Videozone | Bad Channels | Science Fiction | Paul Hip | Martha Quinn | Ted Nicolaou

In this movie, I think that it's interesting. I mean, it's like a sci-fi movie, but I think it's interesting what happens to Dan because he goes through a transformation sort of from like a huckster to a hero.
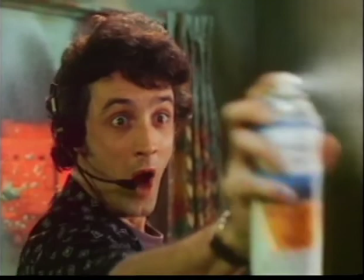It takes this little journey for this guy from being a real scumbag to being a hero, a human being.
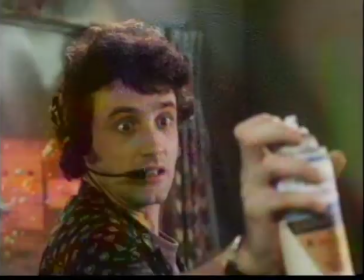Who'd have thunk it when I was a little boy growing up in Philadelphia that one day I would grow up and be in Hollywood killing aliens with Lysol?
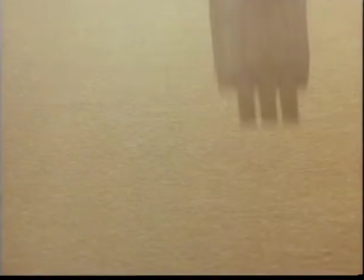It's a dream come true. And how about those aliens?
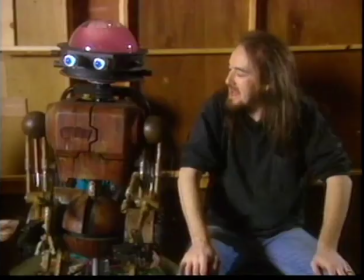Especially Lump, who looks a little like R2-D2. Yeah, he's his third cousin, actually.
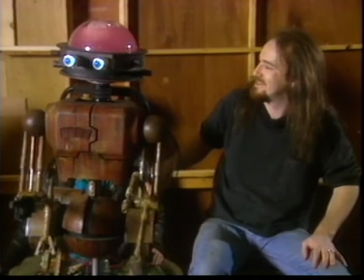Came from the same factory. That's his running joke on the show, because he does wear a resemblance.
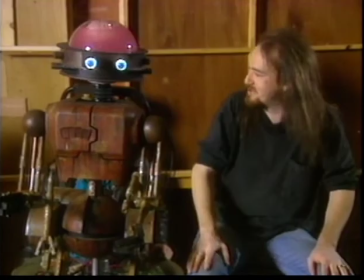But he doesn't like to admit to that relation of the family. We used a variety of materials.
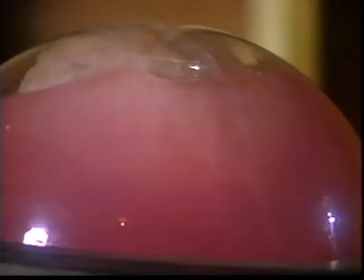Essentially, he's built like a real robot. He's metal, aluminum, a lot of plastics.
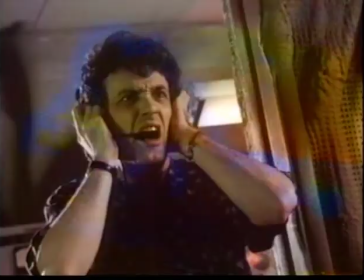Yeah, we've got a brain in there that pulses. He meets a gruesome end at some point during the film.
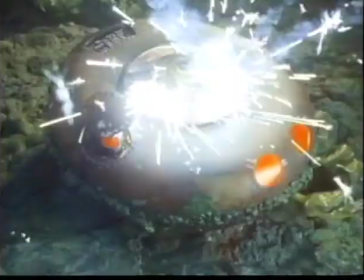And serving lump-as-lumps is the monster core of the alien Cosmo.
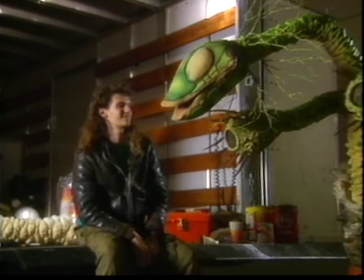Special effects designer and creator Greg Aronowitz is very affectionate with his monstrous offspring.
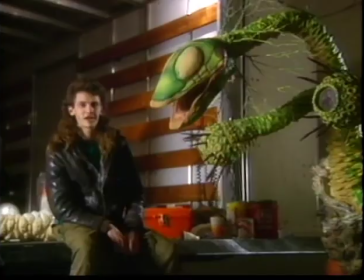Inside he's got a variety of mechanical armatures and we didn't want to be limited to any one thing so we're using all kinds of stuff.
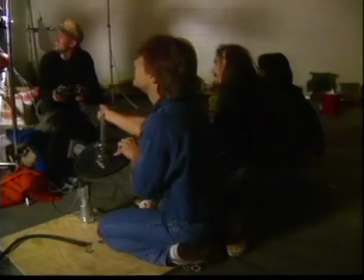We got a radio-controlled head and we got a cable-controlled neck.
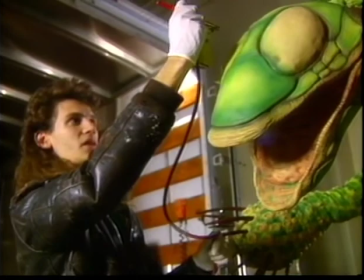We're putting some final touches on the amorphous Cosmo here.
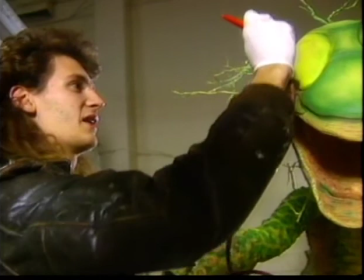Painting his eyes. One thing we did with this creature was stay in close touch with the director, Ted, and the production designer, Cecily.
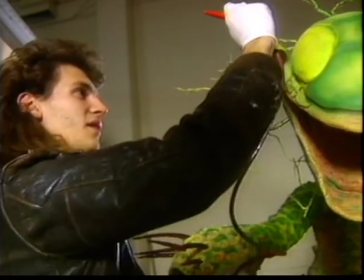And we worked out the design and the color scheme and made my job real easy.
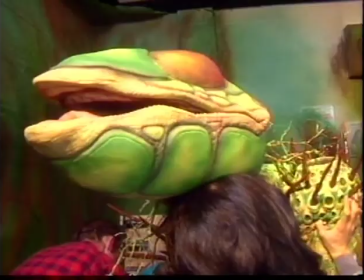I'm trying to keep the colors real bright on him so that he stands out in the dark set.
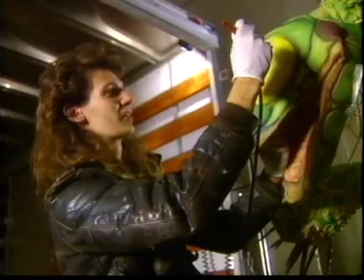And even though he's a monster, he still has to have kind of a sympathetic look.
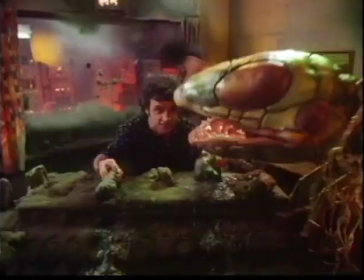Look at him some pretty brown eyes.
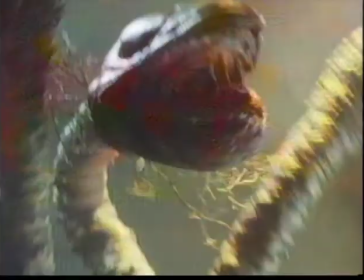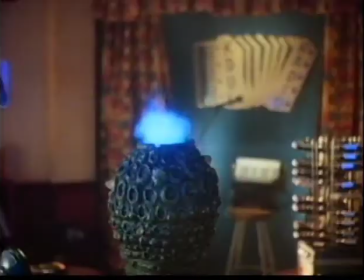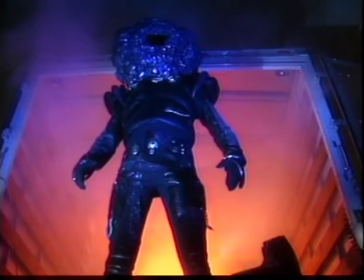Inside some of Full Moon's most horrifying monsters and terrifying space aliens, you will often find Mike Deak. Ah, well, as you can see, I am the alien. I play Cosmo in the film.
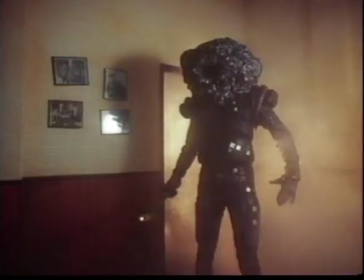I get to wear this fine-looking fungus head there on the set the whole time. I think it was sort of typecasting, since this alien does come down to take over a rock and roll station. They needed someone to be alien to rock and roll, so they figured they'd hire a guy that only listens to Frank Sinatra and Dean Martin.
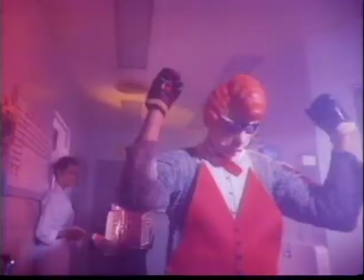Perfect for the part, right?
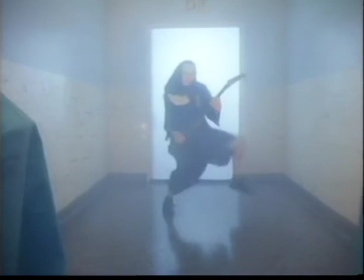what you are seeing is not another monster from bad channels you are experiencing
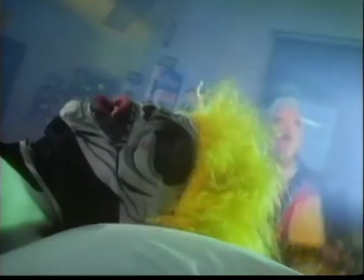the members of psychotic symphony and the interesting thing about these guys is that they wear their masks off stage as well as on stage so
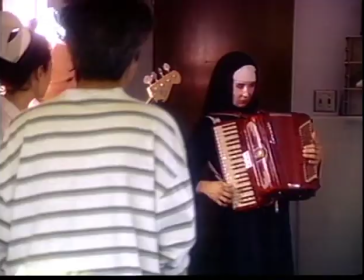we had the strange experience of going up and shaking hands and kind of making the initial deal with them speaking to these guys in these strange masks one with big cheeks and barf kind of blowing out of his mouth and uh
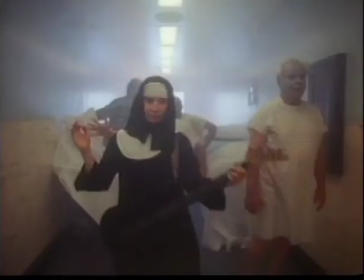it was a unique experience trying to be serious while talking to these guys they